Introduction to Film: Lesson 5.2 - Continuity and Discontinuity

Hey everybody, it's Mr. Marklevitz here again to bring you another lecture video. Today we are continuing our unit on editing. We're talking about lesson 2, continuity editing and discontinuity editing. So let's jump right into it. Now with continuity editing, also referred to as invisible editing, you're trying to maintain a clear and continuous narrative action.
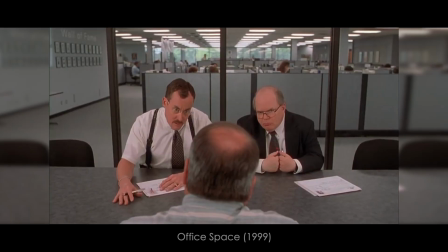(0:26)
Remember in the last lecture video, I talked about the epiphany that I had while watching Office Space as a teenager and
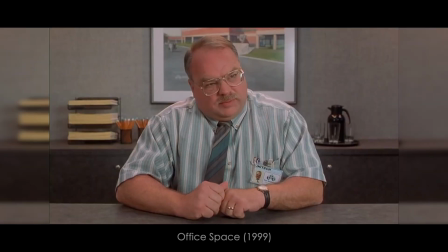(0:33)
realizing that what I was seeing wasn't a single setup shot with multiple cameras, but multiple setups shot with a single camera and then edited together to make it look like it was all happening in that moment. That is an example of continuity editing. You're not supposed to see the cuts. You're not supposed to see the edits. That's why this is referred to as invisible editing. Again, if the script supervisor and if the editor are doing their job properly, then there's just supposed to be this continuous narrative action. And continuity editing can be achieved by following all of the different guidelines that I have bulleted here on the board. So let's go through it. First, when you're filming a scene or a sequence, you should always start with an establishing shot.
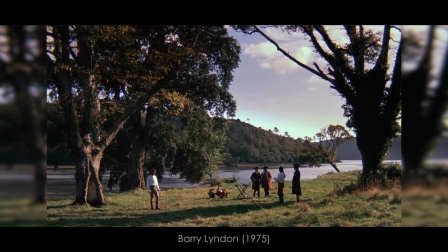(1:28)
Now with an establishing shot, it's typically the first shot in a scene that sort of orients the audience to the setting. And once you have your establishing shot set,
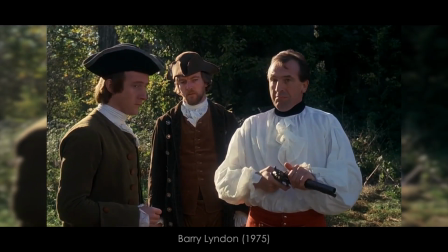(1:38)
you can start to cut in or get your singles using the shot, reverse shot technique.
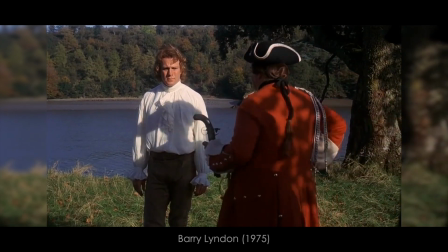(1:45)
Shot, reverse shot involves two characters in the same scene who are filmed separately using different camera angles. Another way to hide your edits or preserve continuity is to cut on the action or match the action. Let's say you have a character swinging a baseball bat and you start on a wide shot or a full shot and then you cut into a medium shot of them doing that same action. Well, you're going to want to make your cut while they're mid-swing. You don't want to cut from the wide to the medium before they swing, and you don't want to cut to your medium shot after they've already swung.
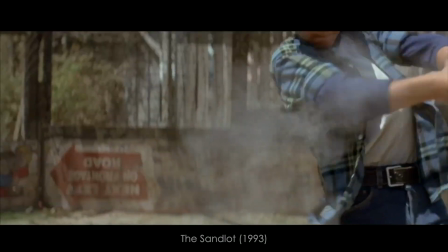(2:23)
You want to cut right in the middle of that swing because cutting on action or matching the action is going to hide that edit and help you preserve continuity. Another guideline to follow in order to preserve continuity is the 180-degree rule.
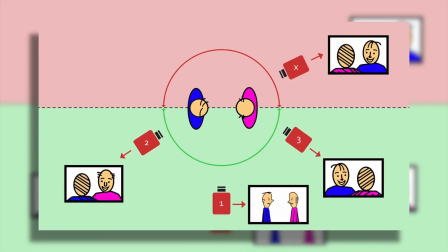(2:40)
Now with the 180-degree rule, let's say you're filming a scene with 2 or more characters engaged in some sort of dialogue.
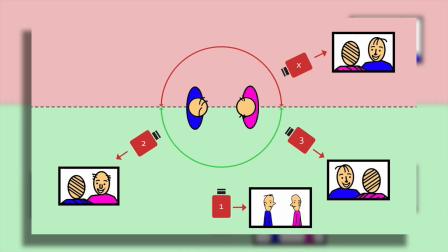(2:48)
The first thing you're going to do is draw an imaginary line right down the middle of those characters.
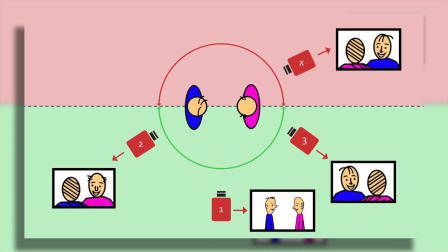(2:54)
This is called the axis of action. And then you're going to commit all of your camera shots to only one side of that line.
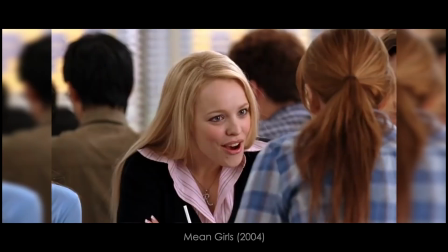(3:02)
Notice that in this scene from Mean Girls, the camera always stays on the close side of the table,
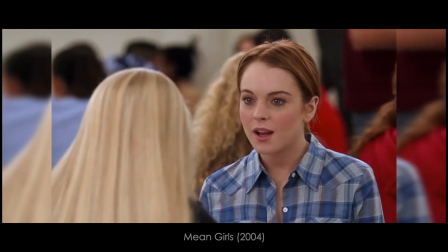(3:08)
because if the camera were to jump to the far side of the table and get the reverse angle,
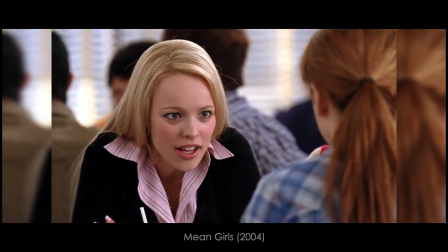(3:13)
it would break continuity and it would look weird to the audience. You can also have the 30-degree rule.
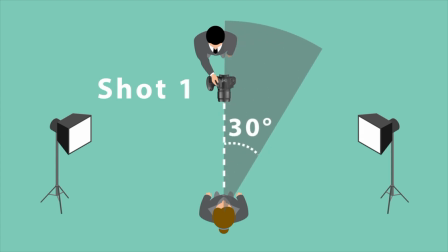(3:20)
The 30-degree rule states that if you're filming a subject and you want to cut to a new shot of that same subject, the camera has to move at least 30 degrees left or right of the initial setup in order to preserve the continuity. If you don't move that 30 degrees, you run the risk of jumping, which we're going to talk about when we get down to discontinuity editing. There's also an eye line match.
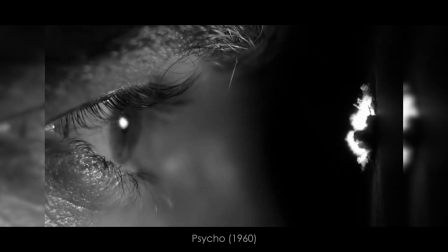(3:48)
Now with an eye line match, if you have a character who appears to be looking at something, the next shot in the sequence is probably the thing that they're looking at.
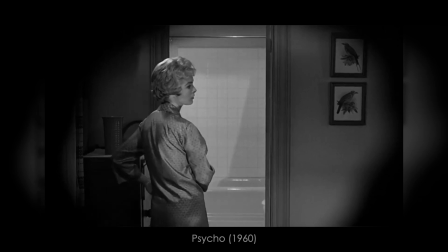(3:57)
And we're going to see several examples of that in this week's film, Psycho. You also have discontinuity editing, an editing style that breaks the continuous narrative of the action.